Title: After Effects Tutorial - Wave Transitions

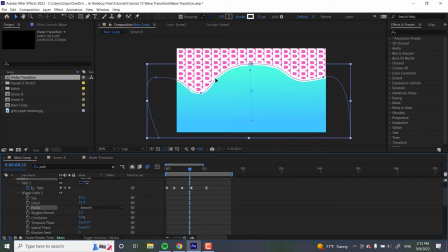8:06 So the points, I want them nice and smooth, because right now they look kind of crunchy, and that's not what we want for an organic shape like this. I want the size to be quite large, 55 size, so like you really see those wiggly lines, because the smaller the size, the more subtle the wiggle.
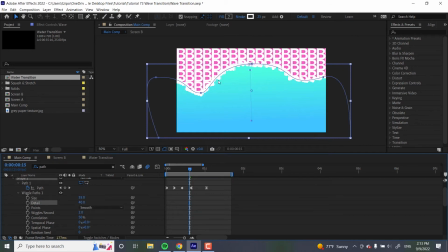8:26 The detail, I want 40. So a lot of these wiggles kind of all smushed up in here. And wiggles per second, I want it to move about 5 wiggles per second.
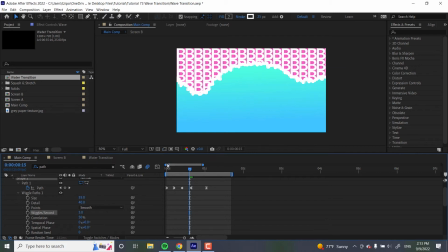8:40 I'd say that's about it. Let's play it. As we add more effects, you can see that it takes longer to preview. But it's still running pretty well. And there we go. I do see that my wave is showing up here at the bottom of the screen.
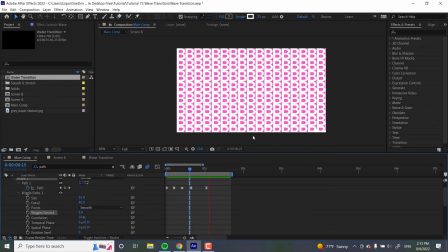8:54 So what I'm going to be doing is I'm going to be editing it. And at the keyframe where it's below the screen, I'm going to pull down just a little bit more.
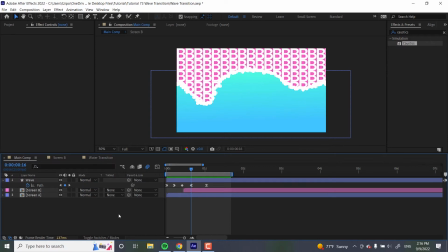9:00 But after that, I'll see you after the edit. So the next thing that we're going to be doing is making caustics, which are those wavy light patterns cast by light reflecting off of water. Usually see them on the bottom of bridges, over rivers.
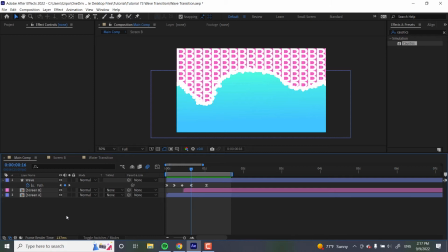9:13 And what we're going to be doing for that, while there's an effect called caustics, we're actually going to be using something called fractal noise. That's because the caustics layer, like the caustics effect, will kind of affect the whole project.
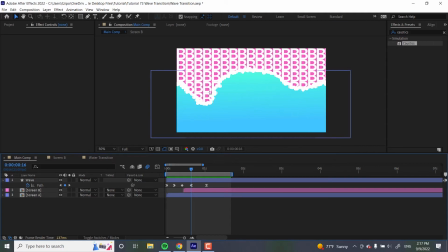9:29 It'll even affect like this pink background if you don't mess with it enough. So we're going to be using the fractal noise option. And the first thing we're going to be doing is, if you haven't done this already, but close up all your options, you can hit U to do that.
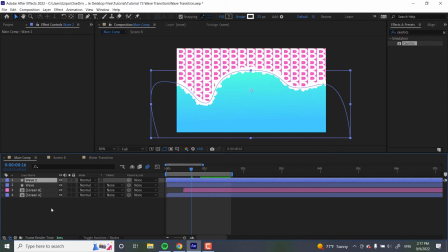9:43 And with your wave layer selected, Command D or Control D to duplicate it. Rename it with enter a return to Caustics. And over here, I see I've typed in Caustics. But over here, we're going to be going for fractal noise.
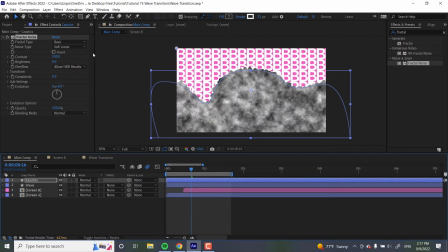10:02 So it looks kind of funky at first, but we're going to be changing some stuff. So we're going to be changing the fractal type to strings. Okay, you see where I'm heading with this? The noise type is spline. We want that contrast at 100%, but we want the brightness real down low at -80.
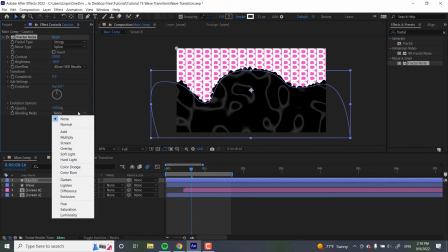10:22 And finally, and this is important, the blending mode at screen.
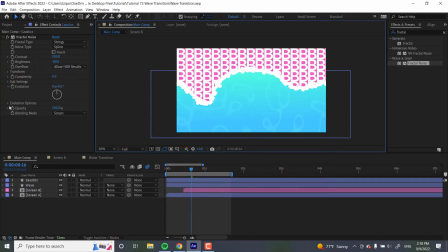10:27 Now you see what we're getting at? So finally we're going to be animating these evolution options, or actually evolution.
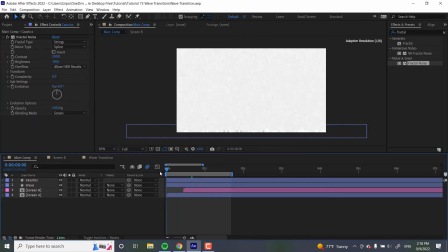10:34 And that's going to be making the caustics move around. So here at the origin, let's just hit that stopwatch to set a keyframe.
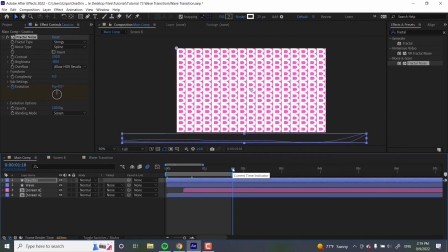10:42 And at the very end of this animation, just because we want it to be moving throughout, set the evolution to like 1 full cycle. It's this leftmost number here. You just put in 1. And let's see how that looks. Very nice. Now if you want, we can leave it at here, but I'm going to show you a really cool way to add some bubbles following the wave as it moves in.
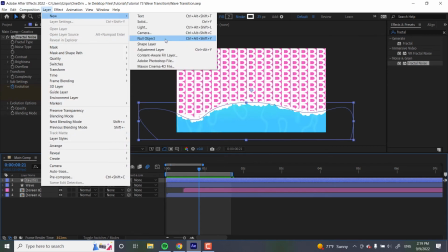11:02 So let's go up to Layer, New, Solid. Make sure it's white.
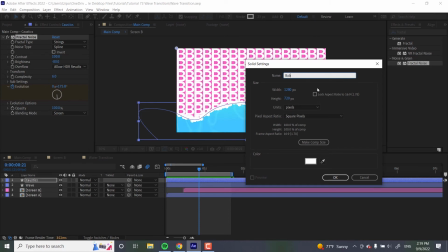11:08 And name this layer Bubbles. Okay.
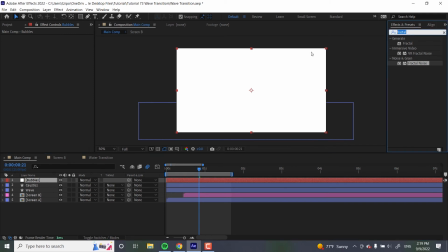11:12 And we're going to be typing in here CC Particle Systems. And we want Particle Systems 2. Perfect. Double click that to add it.
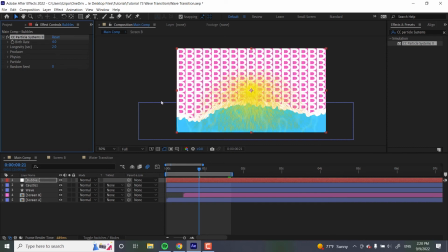11:23 And you're like, this doesn't look like bubbles. This is the furthest thing away from bubbles you've ever seen. But that's fine, because like always, we're going to be changing a couple of the settings. So the first thing that we're going to be doing is open up the particle over here in Effect Controls.
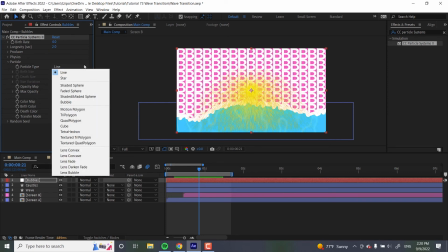11:38 And we want to tell this thing that we don't want these lines. We actually want a lens convex shape to be emitting.
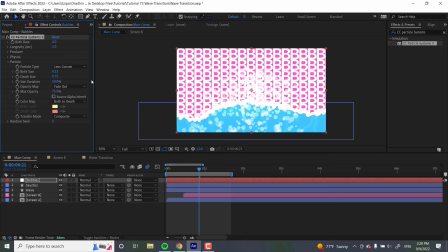11:47 Already, it looks like bubbles. The birth size, we want it at 0.3. We want it to come out being that big. And the depth size at 0.5. And the opacity, we want it to be at 100 to make it look like foam.
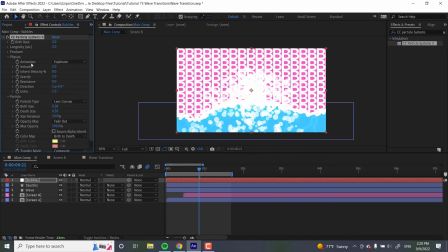12:04 So physics, how it moves around, we're going to change that animation to direction normalized, because we want this thing to be swishing upwards.
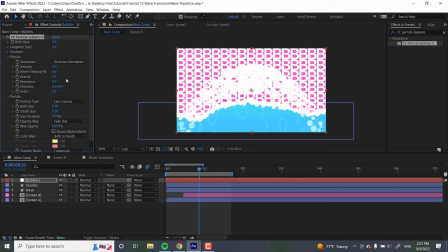12:13 All right, you see how it's changing already to be what we want? The velocity, how fast it's going, is 1.5 for our settings over here. Yeah, just like that. And gravity is -2. We want negative gravity to have them floating upwards.
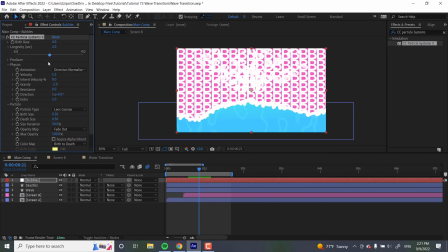12:28 And let's head over to longevity, how long this bubble lasts. And let's put that at 0.4. We don't want them to be lasting very long. And let's animate how many bubbles come out.
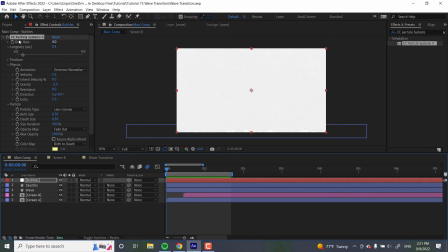12:40 So, at the origin, the very start over here, set a stopwatch, hit the stopwatch to set a keyframe for birth rate. And let's put that at the default. I think that's fine. But at 1 second, we want these bubbles to start falling off. So just put in 0 for birth rate.
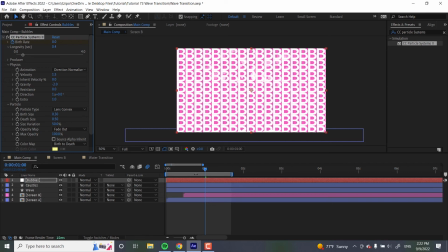12:58 And we've had them fade out mostly. Now finally, we want to have these bubbles following the wave.
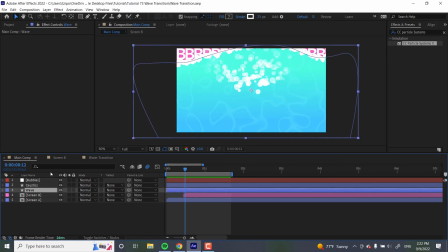13:04 So this is pretty cool. Let's head over to wave again. You can type in path to open up those options. Select the word path itself. That's quite important for this. And what we're going to be doing, we're going to make a null, like an empty layer, that follows the wave,
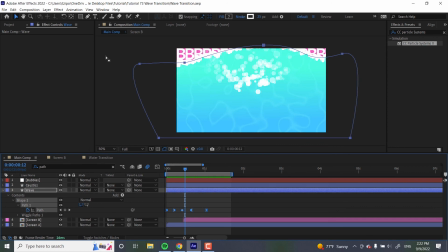13:21 and then we're going to parent the bubbles to that null, so it looks like the bubbles are following the wave itself.
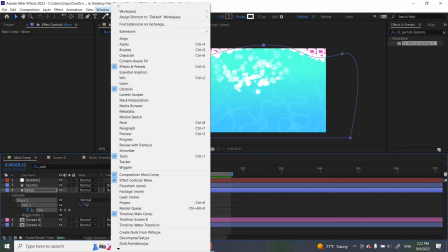13:26 You'll see what I mean as we go along. So go up to Window, and you're going to go all the way down here to find Create Nulls from Paths.
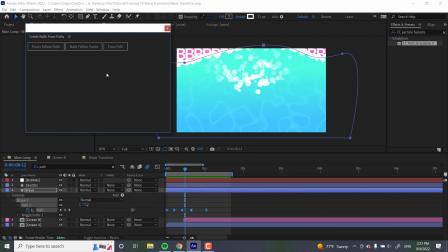13:33 That should be pre-installed in any version of After Effects these days. And we're going to be hitting Nulls Follow Points.
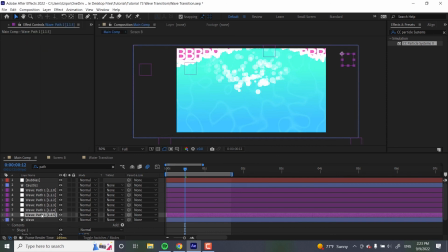13:40 And you can close that window, and what that does, it makes all these nulls over here in purple, and you can see their position at the edge of our path. And as we scrub through the timeline, you see they actually follow our animation. But we don't want all of these, we just want the tippy top one.
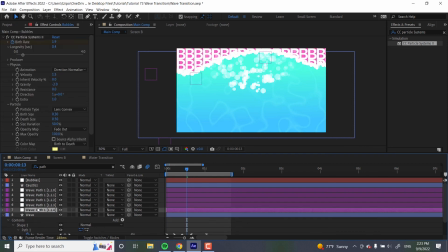13:58 So go ahead and delete all the wave paths that aren't necessary until you have just the one that you want left.
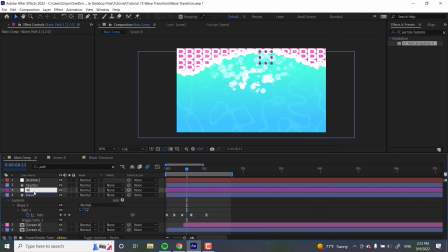14:06 Great. I'm going to rename this, by the way, to water null, so I know what it's referring to. And click this pick whip, the swirly symbol from Bubbles, attach it to water null. And this is what it looks like so far, but you can grab the bubbles and you can move them upwards over here.
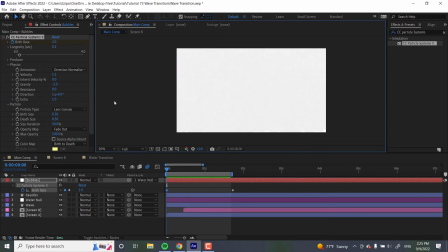14:23 And yeah, now we're done. I actually went ahead and lowered the birth rate of the bubbles over here just to 2 to start out with. I thought that looked nicer, but, you know, it's up to you. And yeah, that's pretty much it.
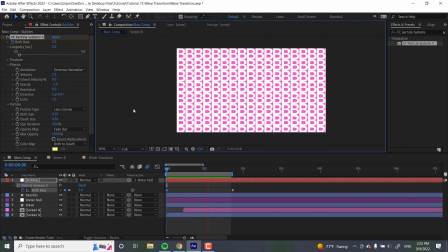14:35 So there's a few tricks in this tutorial for getting that nice wave look, but ultimately it's up to you to pick what you want to use or recycle it into your own projects.
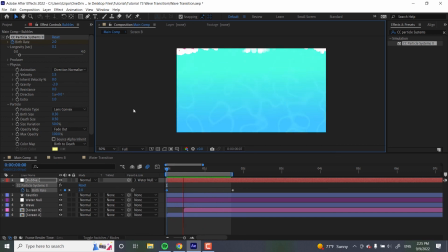14:43 This wipe would work great in any video revolving around water, like an infographic about the ocean or an ad for pool services. The wave could even be colored to resemble magma or acid, and you can have the footage underneath burned or eaten away.
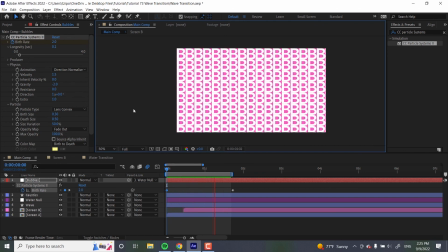14:57 So yeah, that's all for this tutorial. I hope you've enjoyed learning how to make your own wave transition in Adobe After Effects. If you have any questions or suggestions for future tutorials, let us know in the comments. Tell us about any projects you're working on or any topics you'd like us to cover. So yeah, this has been Sapar Zines for Noble Desktop.